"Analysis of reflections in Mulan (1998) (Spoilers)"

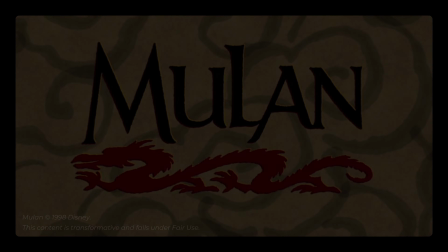0s
Mulan is one of my all-time favorite animated features.
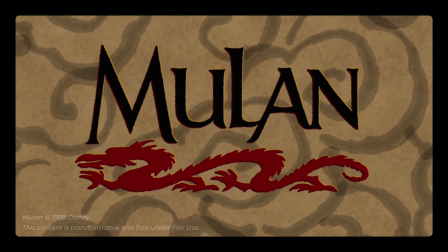3s
It's a film I find myself returning to every few years, and I discover something new each time.
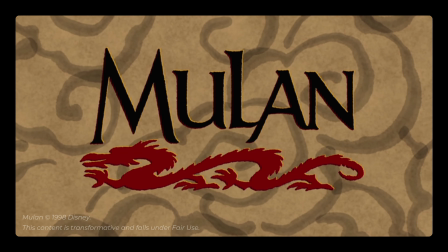9s
As the time goes by, I keep noticing more subtle nuances in the story and characters.
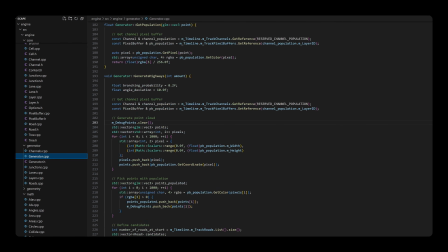15s
Now, I'm not a video essayist, I'm a code monkey by trade. But the reason I once decided to learn programming was to make art, and video games seemed like the perfect vessel.
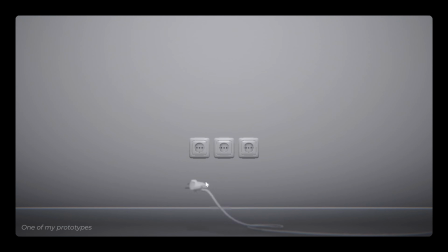25s
I've always been fascinated by different kinds of storytelling and felt that for each medium
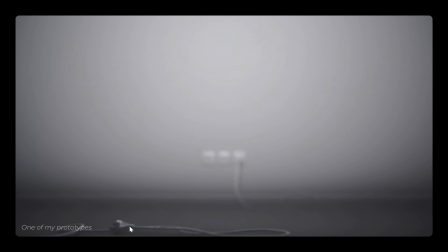32s
there is a set of ideas that can only be communicated through that medium, whether on purpose or by accident.
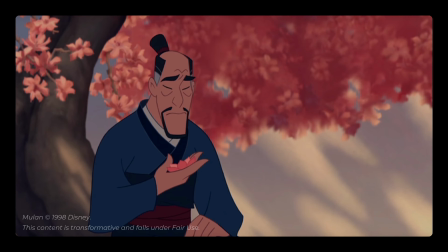38s
The reason I have decided to make a video about Mulan is that some time ago I discovered something I believed was extremely beautiful, and I wanted to share it with others.
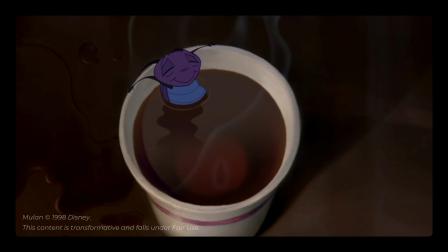50s
Mulan has many qualities, but I want to focus on one specific aspect of the story, and it's the idea of reflections. As someone with experience in CGI
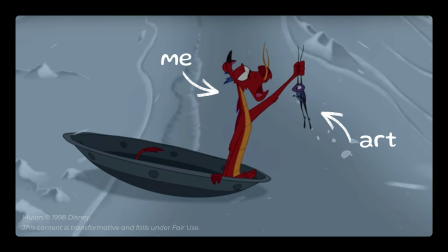62s
unintentionally pay attention to various artistic choices when it comes to rendering and drawing.
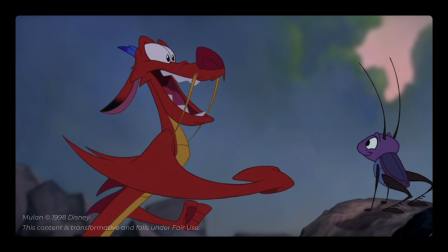67s
I invite you, the viewer, to join me in finding a deeper and perhaps emergent meaning in the choice of materials in Mulan.
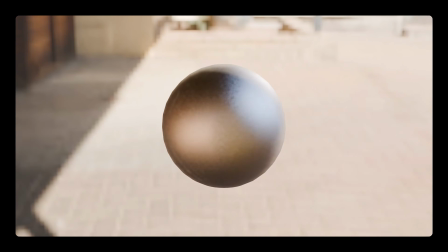77s
Reflections are cheap in 3D animation because the information about the environment and lighting is already there.
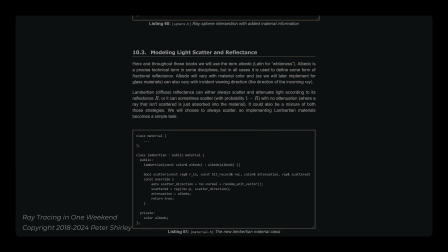84s
Rendering a reflection is simply a matter of applying light equations to the pixels in question.
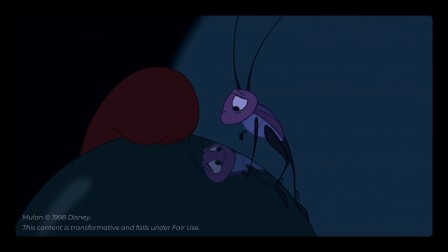90s
In traditional 2D art, however, reflections are much more expensive. There is no inherent information about the world on the canvas other than what has already been drawn. The artist has to paint the reflection by hand, which takes significantly more time and effort.
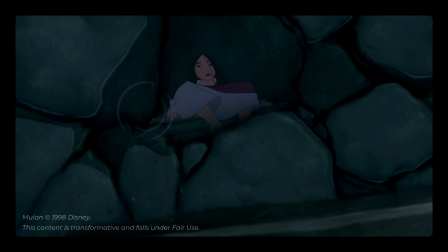108s
There are several key moments in Mulan when reflections are employed in a very specific way to aid the storytelling.
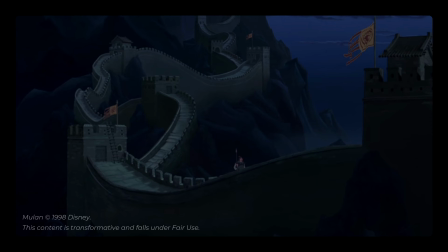115s
The film, as we know, is set in ancient China and follows a young woman named Mulan, the daughter of a war veteran.
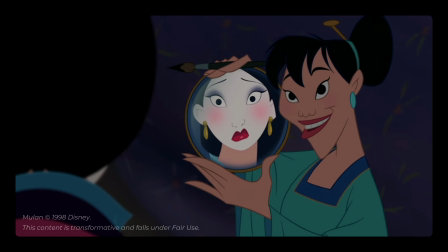124s
According to the customs of the time, she is expected to marry and bear children, thus bringing honor to her ancestors. However, she has a rebellious spirit and struggles to conform to her family's and society's expectations.
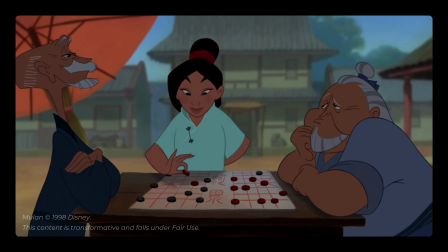138s
She wants to be free of judgment and be able to express herself, but she is also aware of the consequences of defiance.
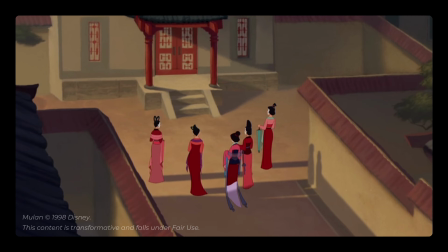146s
Swallowing her pride, she joins a bride matching ceremony to fulfill her duty in the eyes of the society.
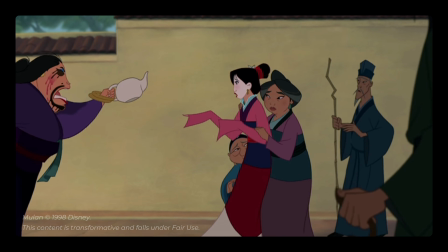153s
Failing at it spectacularly, she is left alone and humiliated.
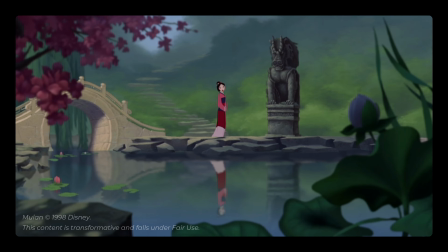158s
This is the first time reflective materials become narratively significant in the film. For artistic purposes, most still bodies of water are drawn with reflective surfaces to create depth and realism. However, those reflections are usually neither detailed nor physically accurate.
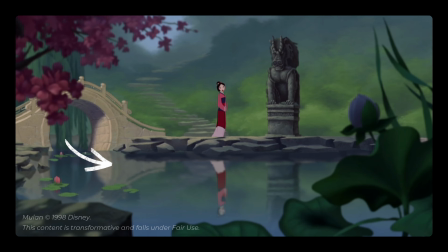176s
They're blurry, even when the water is still. Blurry reflections typically result from imperfectly smooth surfaces. For flat reflective surfaces viewed at an angle, filling in the reflections would be as simple as mirroring the image and applying a mask.
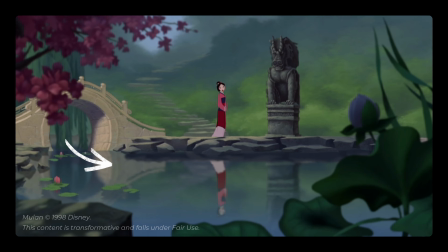192s
But this would introduce too much detail, and in visual storytelling, details guide the viewer's attention.
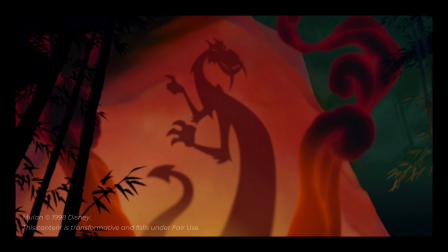199s
The goal is to keep details minimal and evenly distributed, except in areas meant to stand out. Variations in detail density is what draws our focus.
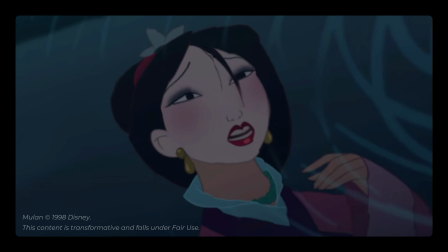210s
When Mulan looks at her reflection in water trough with her makeup on, she begins singing.
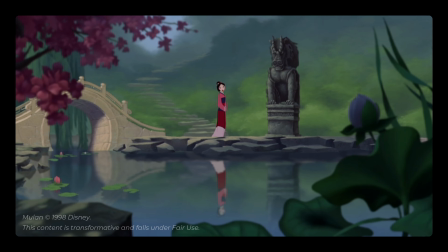215s
This is how the song Reflections begins. It is a way for us to get a glimpse into her inner turmoil and also for the writers to set up the foundation for further development of the idea. Later, we see her walk past a pond with a blurry reflection, again, understated to avoid distraction.
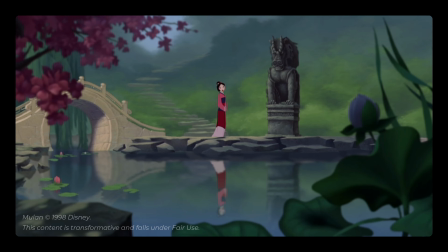235s
Now, there are many themes developing at the same time here.
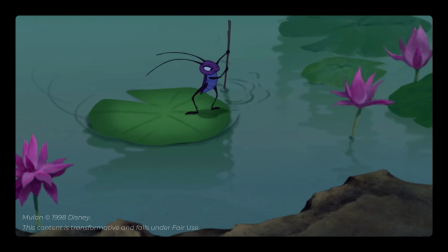239s
We can see the statue, the cricket, and we transition towards the family shrine.